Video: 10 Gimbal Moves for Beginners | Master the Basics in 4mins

In this video I'm going to be showing you 10 gimbal moves that will add serious production value and instantly take your footage to the next level. It's coming up. Hey everyone, Steve here from Learn Online Video and today we're just going to jump straight into this, okay?
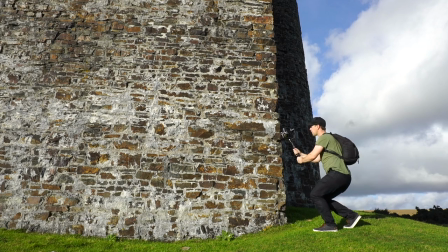I've got 10 gimbal moves for you. We're starting with the easiest, we're working our way up,
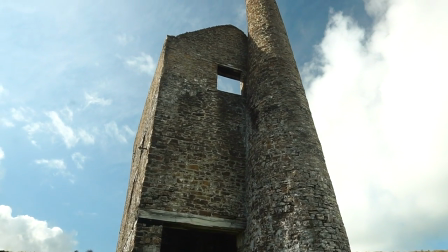but by the time you've watched this video you're gonna have all the inspiration and all the knowledge that you need to start shooting epic looking footage.
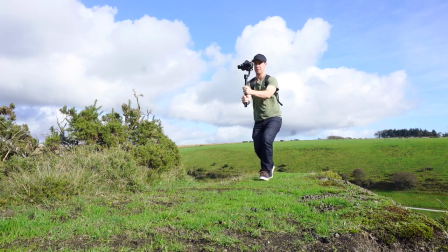Okay, So let's start with a nice easy one of the push forward if you've just unboxed your gimbal and you're using it for the first time Then this is the move to
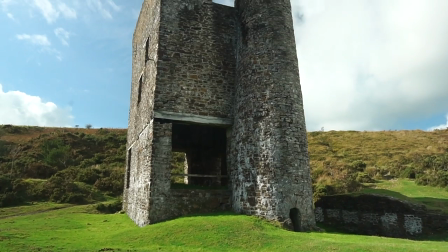nail first simply balance your gimbal and walk forwards This move is perfect for showing off a location works as a great
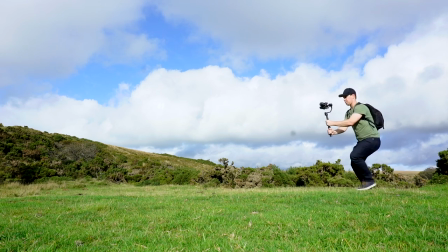Establish and can really help set the scene now just note the way in which I'm walking here Okay heel toe heel toe most people find
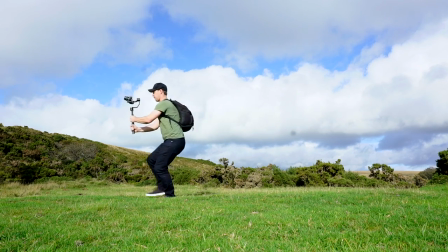that the heel toe technique is the key to a steady shot but experiment and do what works and is most comfortable to you.
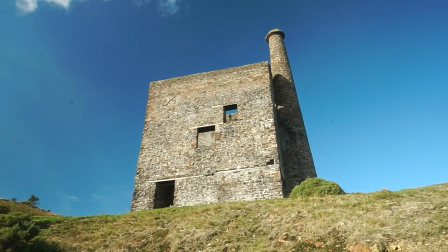Now don't forget you don't always need to face your camera straight on. You can point it up like what I've done with this shot here.
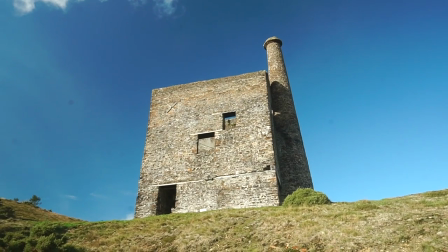This gives a slightly different look but can make your focal point or subject feel much bigger and more dramatic.
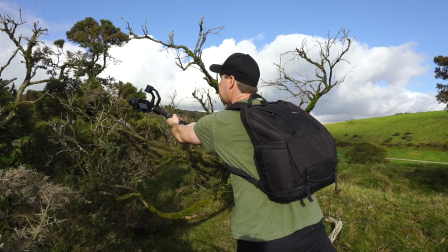The pullback. Okay, the opposite to a push forward is the pullback.
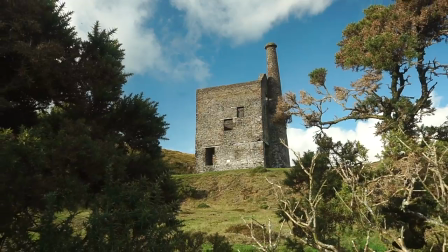A great move for ending a scene this one. And look, don't feel like you need to walk with these moves.
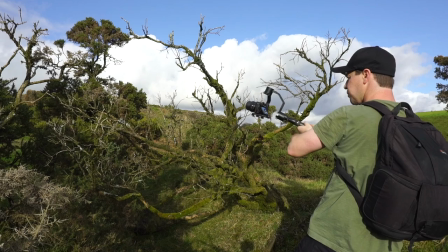Try just moving your arms or your upper body. You'll be surprised with what shots you can get. The low rider.
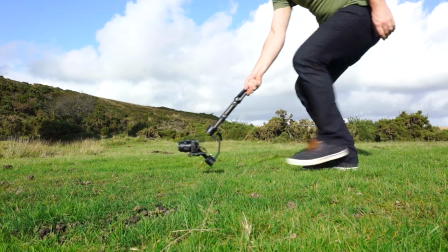Okay, the low rider. Same as the push forward, this one, only this time hover your camera low to the ground.
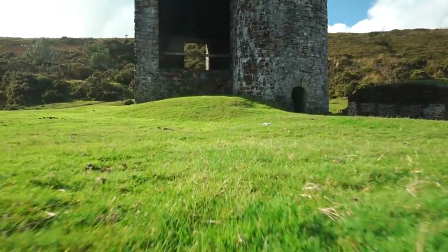This really accentuates the camera movement and gives the illusion that you're moving much quicker than you actually are.
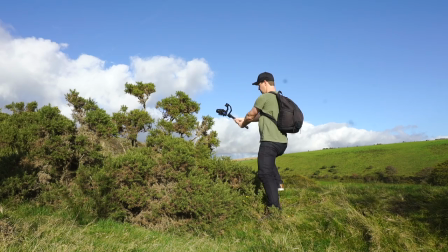The reveal. The idea here is to replicate a slider shot.
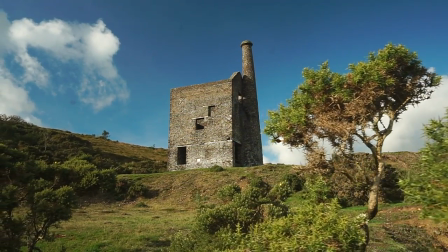Find something in the foreground, hold your arms out straight, and move them sideways to reveal your focal point with one smooth movement.
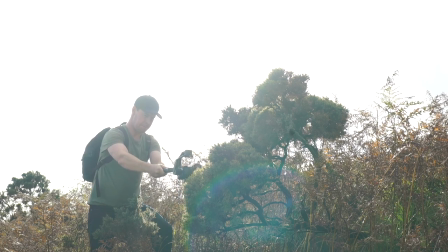The crane shot. Another easy one this one. Arms out straight and lift your gimbal from the ground up.
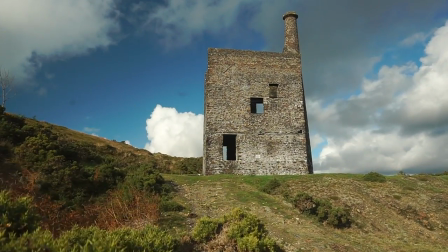Use something in the foreground to accentuate the movement and create more depth. The orbit.
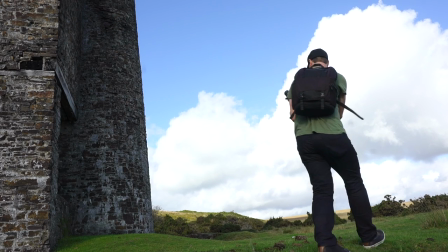Find a focal point and walk around it with your camera locked on a fixed position.
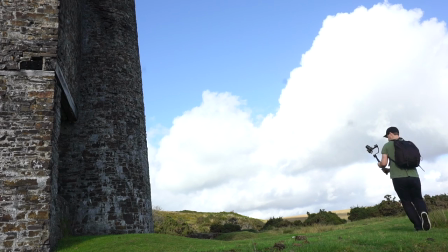Keep the same distance from your focal point at all times and walk at a consistent pace throughout.
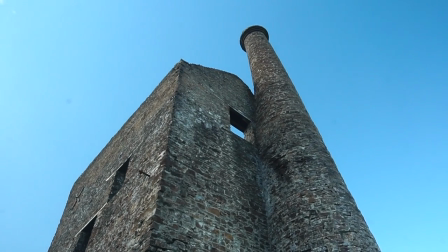And Consistency is key with all of these moves, by the way. Keep all your movement at a consistent pace.
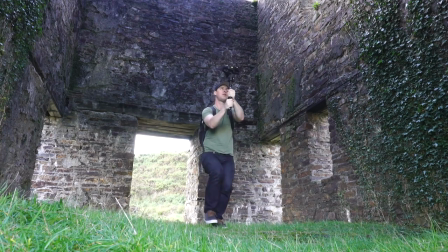The lookup. A slightly unusual one this, not something that you see often, but can create a really interesting shot.
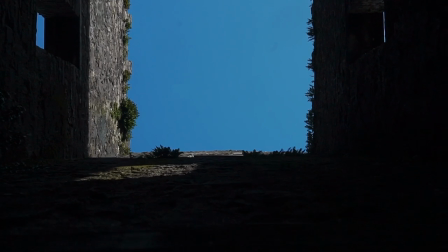Simply point your camera facing up and walk forwards. The pullback tilt down.
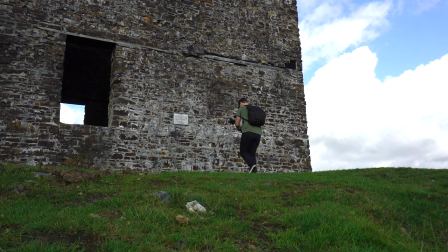If you're doing this near a cliff edge, get someone to spot you. You don't want any accidents. You're gonna walk backwards whilst tilting your camera down.
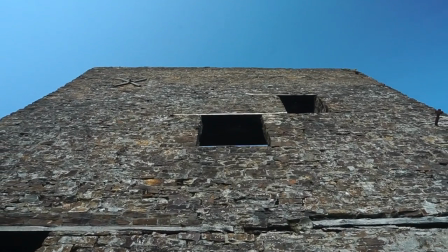Again, consistent movement is key here and if you can pull this off, the shot just looks amazing.
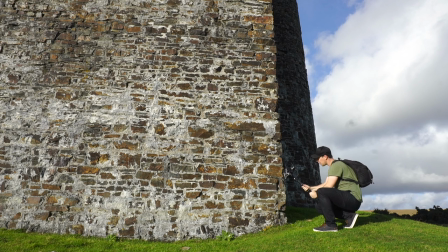The look-up crane shot. Another unusual one this but you can capture some really interesting shots.
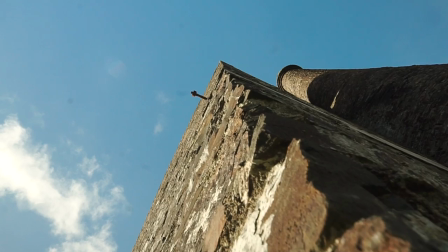Crouch down, point your camera up and slowly stand up. Move your camera close to your focal point to help emphasize your movement.
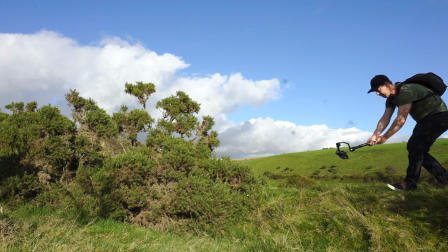The push-forward crane. Walk forwards holding your gimbal out at arm's length low to the ground and slowly lift it up.
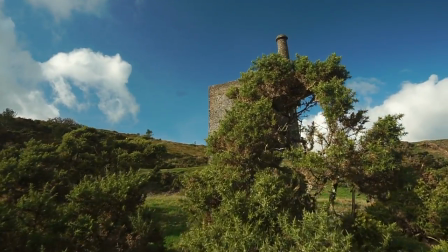Use some foreground to reveal your focal point and you've got yourself another perfect establishing shot for your videos. So there you have it, those were 10 go-to gimbal moves. I hope you found this video useful.
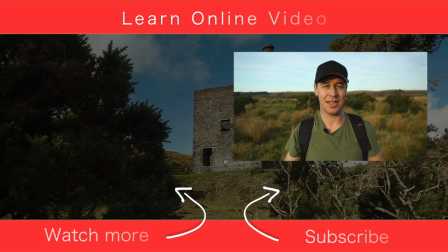If you did, let me know by giving it the old thumbs up. If you'd like to see more content just like this, learn more about video production, then you can do that by clicking over there.
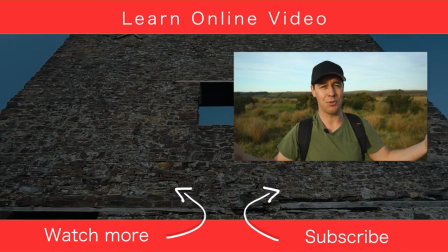But that's it from me, subscribe if you want to, but I will see you in the next video.